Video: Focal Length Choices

Charles Stone and I wanted this to feel like tunnel vision for Stan Ross. He's talking to himself. He's trying to find his legs again at the plate, but he's unsuccessful. Notice how we see the pitcher's angles up in the beginning, not tipping the audience off. We're at normal height on the lens until he throws the first pitch. As the camera goes into tunnel vision on Stan Ross, the pitcher's angle goes low and heroic.
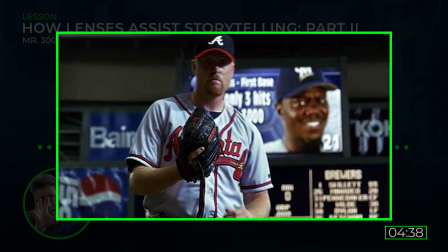(4:35)
Now the pitcher has the upper hand, the power angle, and the wide lens. The character arc of Stan Ross's journey of sacrifice. While watching the film, you will quickly see Bernie Mac's character, Stan Ross, is out for one thing and one thing only: himself. In short amount of time, he is torn down with every at bat. The next game is one that I love shooting because we use super slow-mo and the art of surreal to achieve the final product. Now, this tunnel vision that I talked about with the use of long lenses and incredibly shallow depth of field is taken a step further. We used a high-speed camera to shoot 1,000 frames per second. This was shot on film, not in the world of digital. When that camera fired up, it was like a jet engine spooling up to speed. 1,000 feet of film in 20 seconds flies through that photosonic camera. And it's like, wee! It's awesome. We set our lens at a 2 on a 100 millimeter Primo Prime lens.
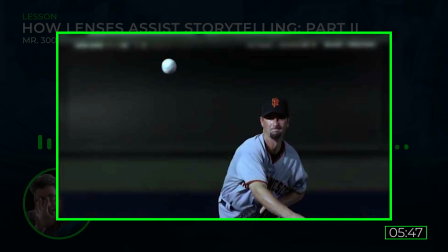(5:44)
The ball is thrown 90 miles an hour and quickly goes out of focus, which was what we wanted to show, that Stan was having trouble seeing these pitches. He's not on his game. He talks the big talk, but he is way out of his league in terms of delivering the hits. Then we cut to Stan. I did a little trick here because I wanted to create a little nervous nature to Stan. He just got blasted on SportsCenter. He's a laughing stock. He needs this hit. He needs to deliver. So I used a 22-degree angle shutter to create a staccato effect. It made him feel edgy, hyper sharp with his emotions. No motion blur at all.
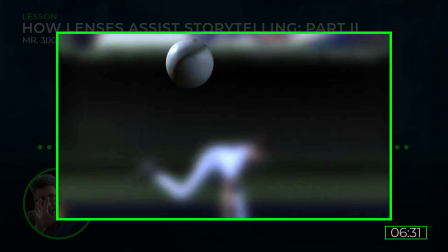(6:28)
The ball, again traveling at super slow-mo, starts to come into focus, but not all the way. Now, even closer on the ball, it comes into focus. It looks like Stan has found his vision.
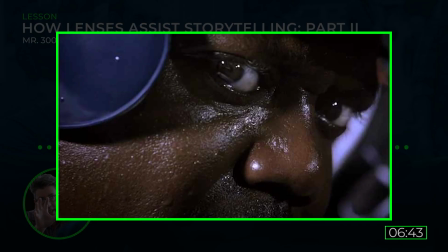(6:41)
He's going to get his first hit, and then it all falls apart. He swings, 3 quick swings on the ball that is literally suspended in air.
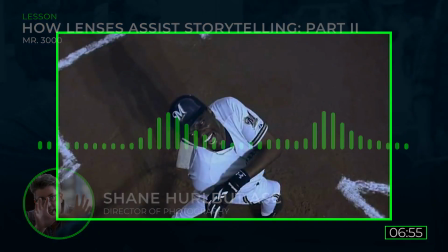(6:51)
Then to put the nail in his character's arc coffin, we finish the sequence looking down on him from a high angle above
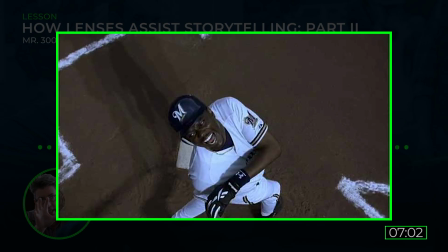(6:59)
to belittle our character, to make him small and feeling like a failure. This was all achieved with lens placement and focal length, which is the power of lens choice.
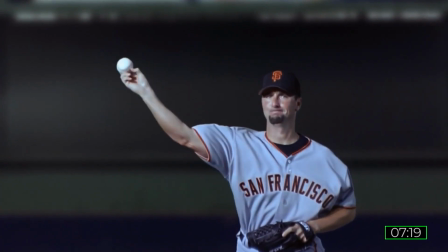(7:15) This millennium, then you can come on down. I can still swing my bat. So you think you'll get 3 hits in your first 3 at-bats?
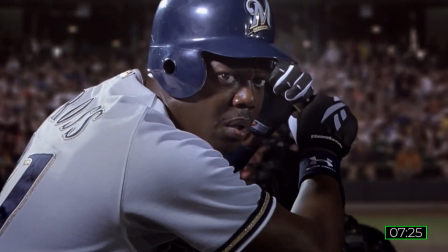(7:22) Words. Can't hold second. Like Stan the statue.
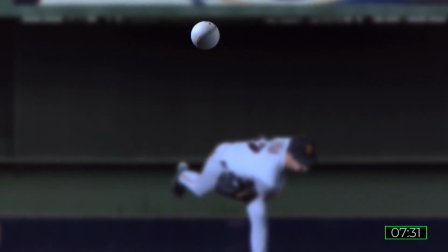(7:28) When you get a base hit, this You just gotta make the loose baby start hitting that ball. 1, 2.